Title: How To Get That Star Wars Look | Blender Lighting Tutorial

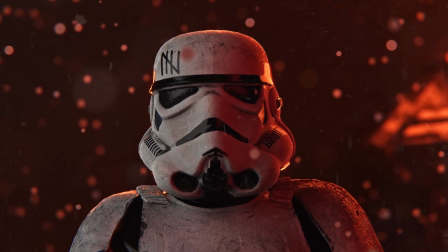you want to know how to get that signature Star Wars look inside of Blender, well, I don't know how to recreate it perfectly, but I've got a bunch of the key factors under control.
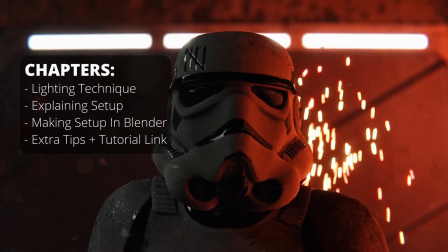Now, this tutorial is largely going to focus on lighting, because the lighting is a very, very important part of the Star Wars look.
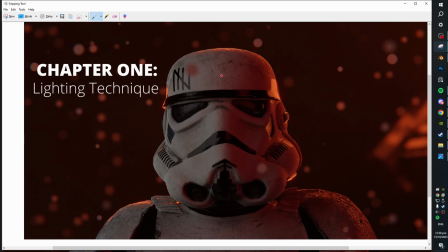You can also see, in this image, how we've got the light set up quite evenly, so that we've got a basically divisionary line between the two sides of the face, where this is all red over here, and then this is all kind of white, and then we've got this orange accent that kind of like appears along this side and fills in here,
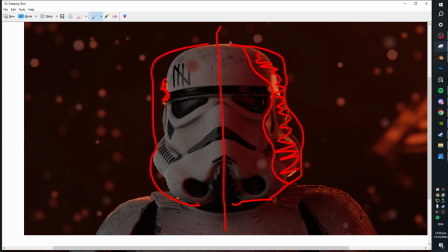and we've got little splashes of that over here too as well. But it basically just has your eye look at a bunch of different pieces of it, and it's got a nice symmetry. It's like, it's a safe option to have just symmetry like this. I find this extreme close-up to the face of stormtroopers and stuff like that very, very common within Star Wars films.
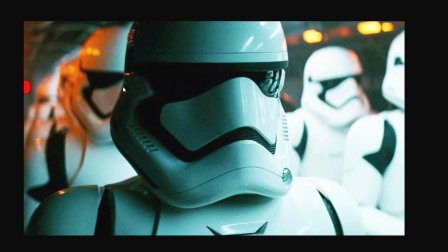For instance, stuff like this is a First Order stormtrooper, obviously, but these kinds of shots are very, very common in Star Wars, and obviously my one's a lot more simple and just like flat on.
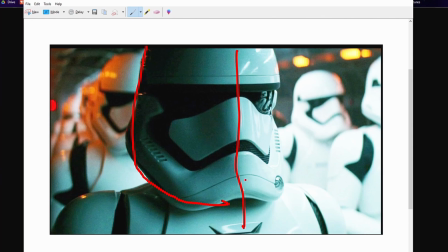I've got this kind of shadow area here off to the side, and then it's split and very heavily contrasted with this area full of highlights.
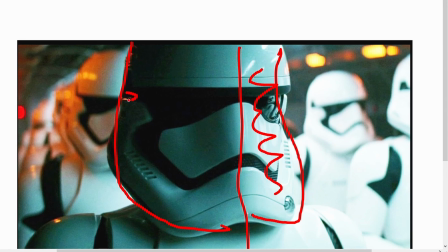And that's giving us a very interesting tone. And we've got the starts of accenting over here, but you can mostly see it on these guys. We've got just this orange kind of rim light, which is going around and lighting all of these guys on the sides. And then obviously we can see the motivated lighting over here. We can actually see where that light's coming from, which is really cool.
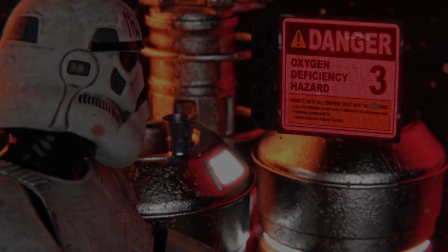But you get the gist. Now, in order to create good lighting, an amazing starting point, which I'm sure that most of you have probably already heard of, is this three-point lighting setup.
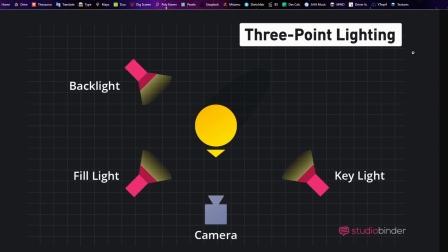So we're gonna have the camera facing towards the subject. We are going to have a key light off to one side. This is generally going to be the strongest light of your scene, and it's going to give the base color and tone of your scene. Now, this fill light over here is basically meant to cover all of the areas which the key light leaves in shadow, and you're basically going to get a different shadow or like alternate color on the other side,
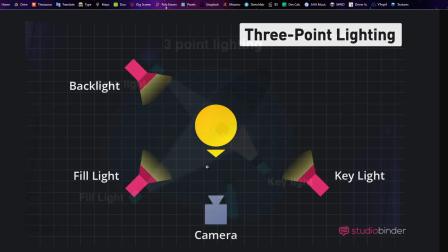and that's going to be the contrast. There's going to be a contrast between the color of your key light and the color of your fill light. The fill light's going to be softer and a bit less bright than the key light generally as well.
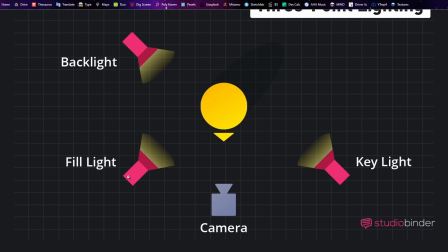Lastly, we have the backlight, also known as the rim light. And this light's generally going to silhouette our subject, and it's going to give a bit of accent to the edges of the model.
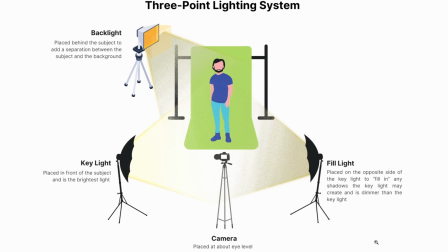This is another great diagram here which shows a bit more in detail. You can pause the video if you want to have a proper look yourself.
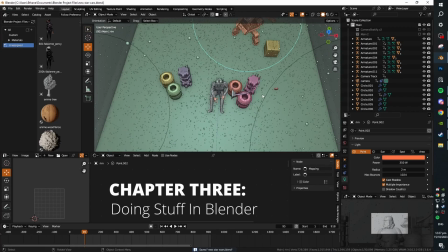Alright, and how are we going to recreate this inside of Blender, you may ask. Now, there's a lot of ways which people go about doing this.
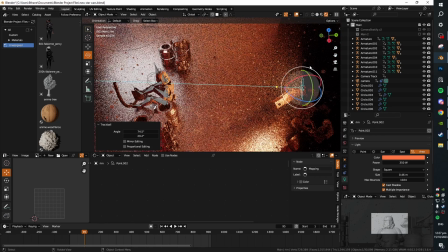So for instance, this would be an example of a very, very strong rim light pointing to the back of the character.
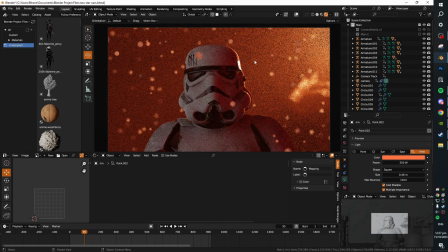You can see that it starts here and then it just completely floods, and we're gonna get basically a very, very strong kind of orange tone to it. You see, if we hide this, all of that cool kind of like background texture and detail and this like nice accenting on the side is all gone.
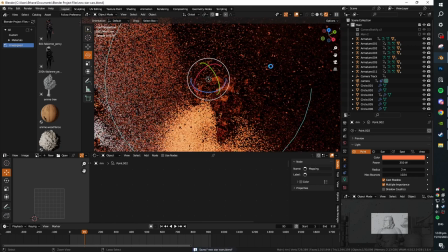Me personally though, I've been using a point light. The difference between a point light and an area light is that the area light is directional, the point light is not.
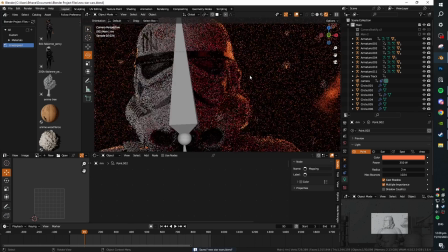So this light is just gonna softly light the whole room. But I prefer for this scene in particular the kind of softer orange tone that we get on the edge of the helmet here.
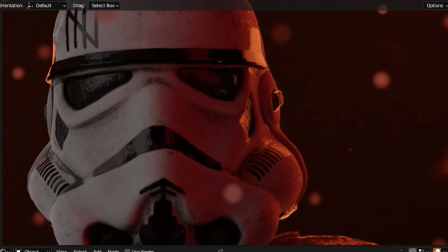I think that that is a very nice touch, and I think that it's a little bit more preferable than the more harsh light from the area light.
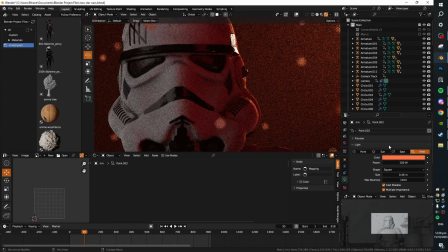But we can obviously tune the power and the radius to get different desired outcomes.
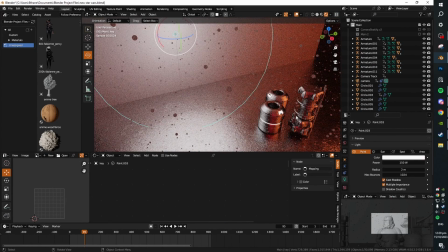Now, this is kind of our key light for the scene.
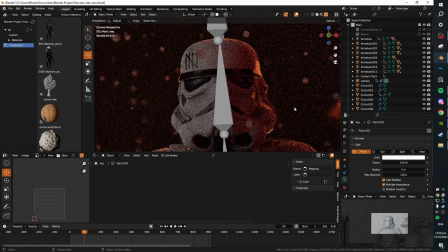This is a semi-powerful, completely white light, and that's basically giving us all of this kind of white light. You see, if I remove that, it's all just gonna be gone. But this, yeah, giving us this kind of like white accents dividing our piece in two here, which is quite nice.
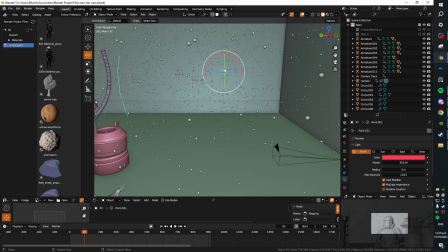And then lastly, we've got this sky over here, which is our fill light, and this one's red, and that's giving us this red accent on the other side of the face.
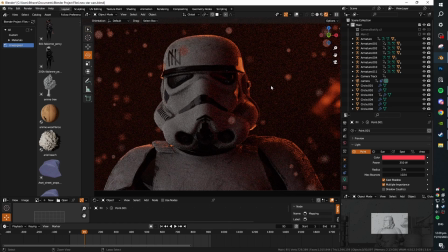You can see if we remove that, it's actually a lot more subtle. It's the most subtle of the three lights pretty much always, but it's just giving an extra red hit to this side of the figure.
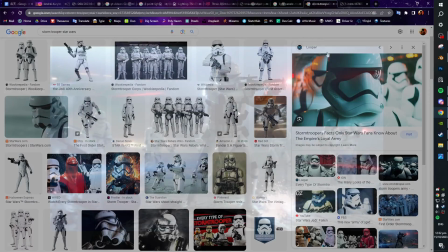Now, another thing you'll notice is that there's very, very good atmosphere in a lot of Star Wars scenes.
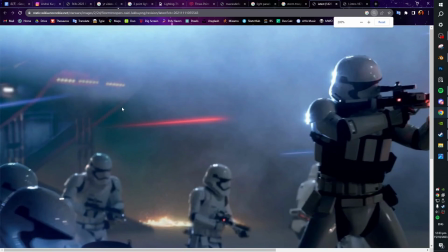You've got the air always feels very like kind of full and interesting,
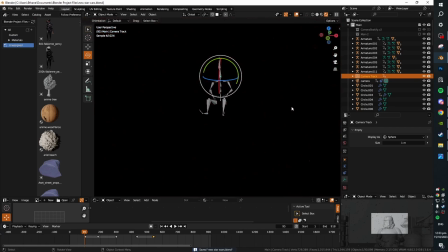and a lot of the way that this light is being carried in this scene, which you want to kind of do before setting up your three-point lighting,
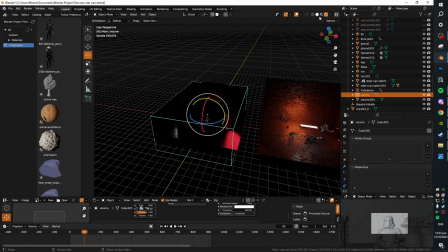you're going to want to set up a volumetric around your scene.
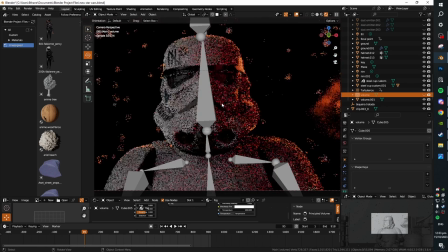Now, you see, if we go ahead and hide this, we've got no light around the subject.